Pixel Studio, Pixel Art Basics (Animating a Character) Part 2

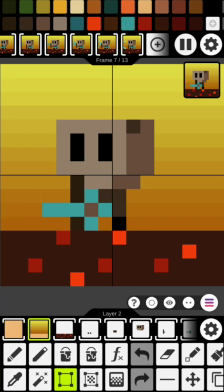0s
Hey guys, in this video we're going to learn about adding depth, frames, layers, and animations.
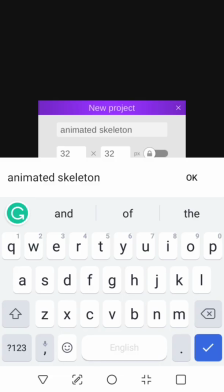6s
So go ahead and subscribe. I thought I'd try post recording for this one.
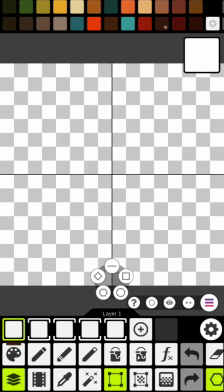12s
So we're going to use the line tool here after we make a few layers to get things going to draw our land.
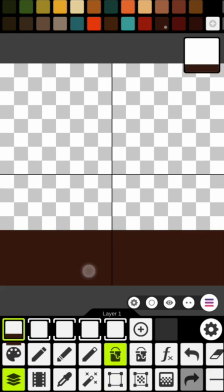17s
Then we're going to use the bucket to fill in down here below. Reason why we put these dots on here is so that for animation purposes when the land moves you can really see the animation.
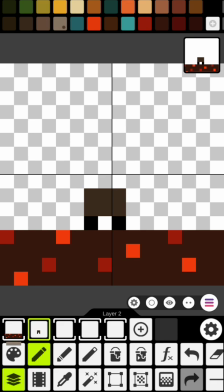29s
All right, now with the legs here, one thing I want to point out is we only have two dots for the legs because I want to make a really big head here. And with this really big head, it's going to allow later on you can have some movement back and forth.
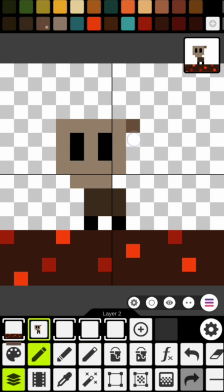42s
Unfortunately, we're not going to get to that in this video because I wanted to keep it about six minutes long. All right, so here I used another color for shading,
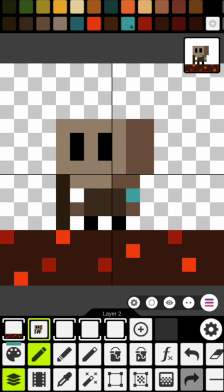49s
but you can also use the dithering pen for that and make it look
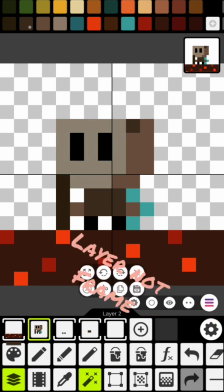55s
nice. so I drew this whole entire thing on one frame but then I'm gonna break it up and start moving all the pieces to the other frame so this one right here is a really unique tool it's the wand it allows me to select the colors and the areas I
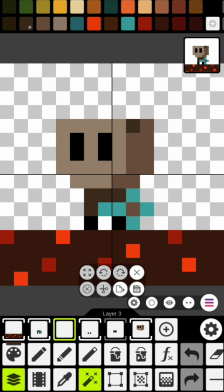69s
want just by clicking on them and I can just copy and paste them in and to the new layers where they're gonna be in so that's how
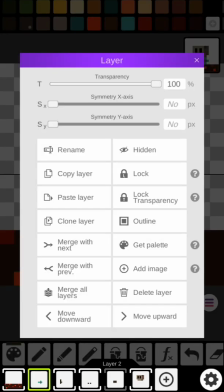79s
this works here and the body disappeared but it's because i just put on another layer all right now i got to rearrange my layers here so that they can be in order and the sword and stuff like that can be in the front
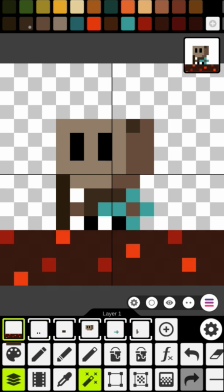94s
once i got the sword in the front it looks pretty nice so all right let's see what's going to go next um all
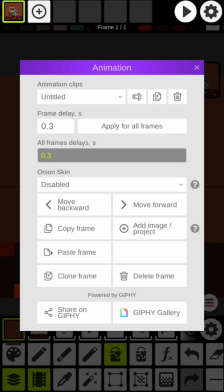105s
right i had a background here but i don't like it later on i'm going to put a
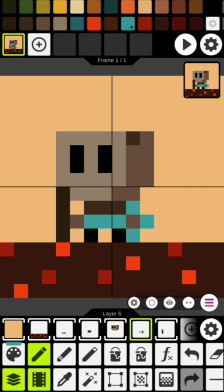110s
actually make this a gradient so that it looks pretty cool it's a sunrise not a sunset made a sunrise gradient for later on
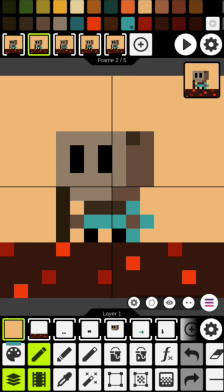118s
so now we're going to be creating our frames for our animation we're going to have the sword which we made longer be moving forward for an attack and the shield
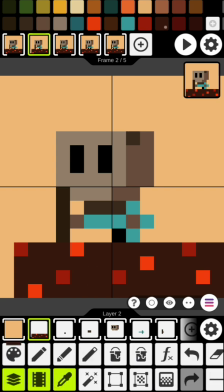127s
to come up but also walking and so with each one of these steps i decided to keep the character in place and move the ground instead
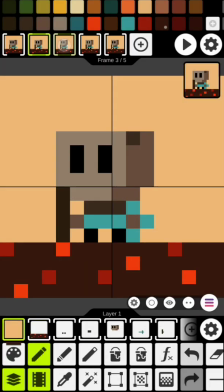136s
for the walking instead of having the character walk across the screen this is just depending on how you want your camera view if you want it character centered or scene centered and so simple just having the legs go up and down with the sword you can't see
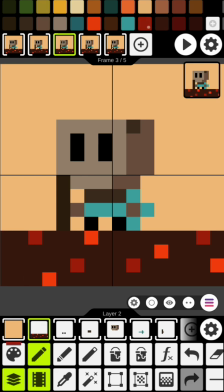153s
the legs going up and down as he's walking but you can see you can see him disappearing ring behind it as the scene changes. All right, so the next part I have is the sword going forward. We're about to get to that,
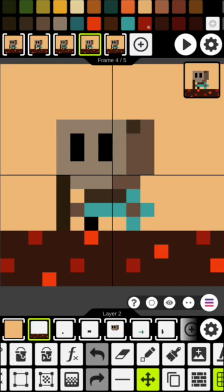170s
and one of the problems we had here was do we extend the arm and draw another dot for the arm,
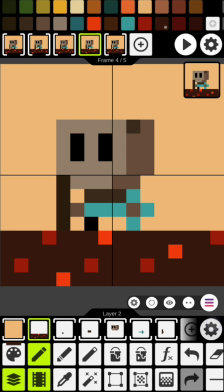179s
or do we not? As you'll see on the shield, I'll extend it and make the arm longer, add an extra dot for it,
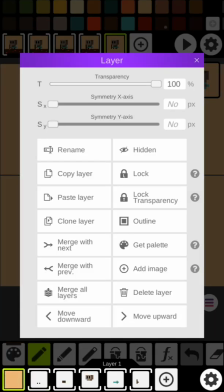185s
but on the sword, I don't because it just looks nice the way it is, it didn't need anything added to it.
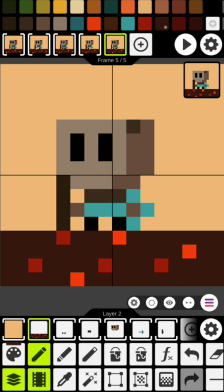191s
So I wasn't going to make it more complicated than what it needed to be.
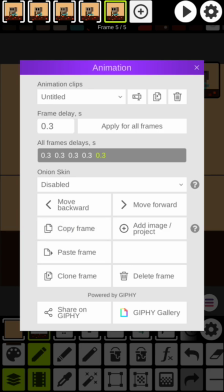196s
So, all right, here, we're almost done with all the dots of the moving.
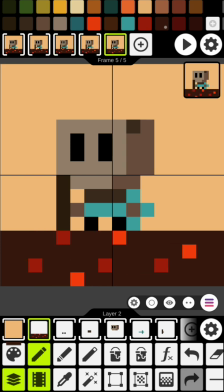201s
It takes a little bit of effort, a little bit of time, but there we go. It looks pretty nice. All right, now let's get going on the attack motion here. All right, so we just use our move tool.
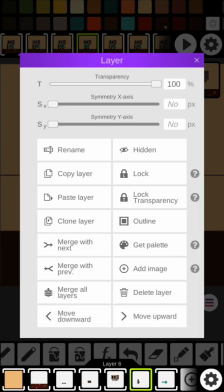214s
That's all we did. I'm going to have to move our layers back because the shield's in front of the sword, but we just used that move tool,
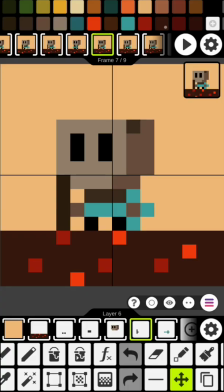221s
and as you can see here, the sword moves in front. I'm going to move it a little bit farther, and you're going to see what I'm talking about.
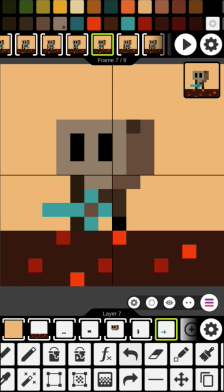229s
Do I extend his arm, or does it look fine like that? And I just felt that it looked fine. I didn't need an extra dot for the arm.
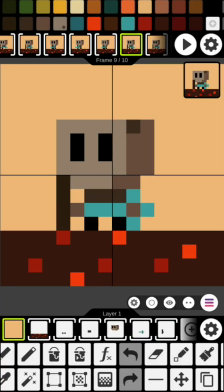235s
Sometimes we over-complicate things, but we just need to make it simple. so there you go now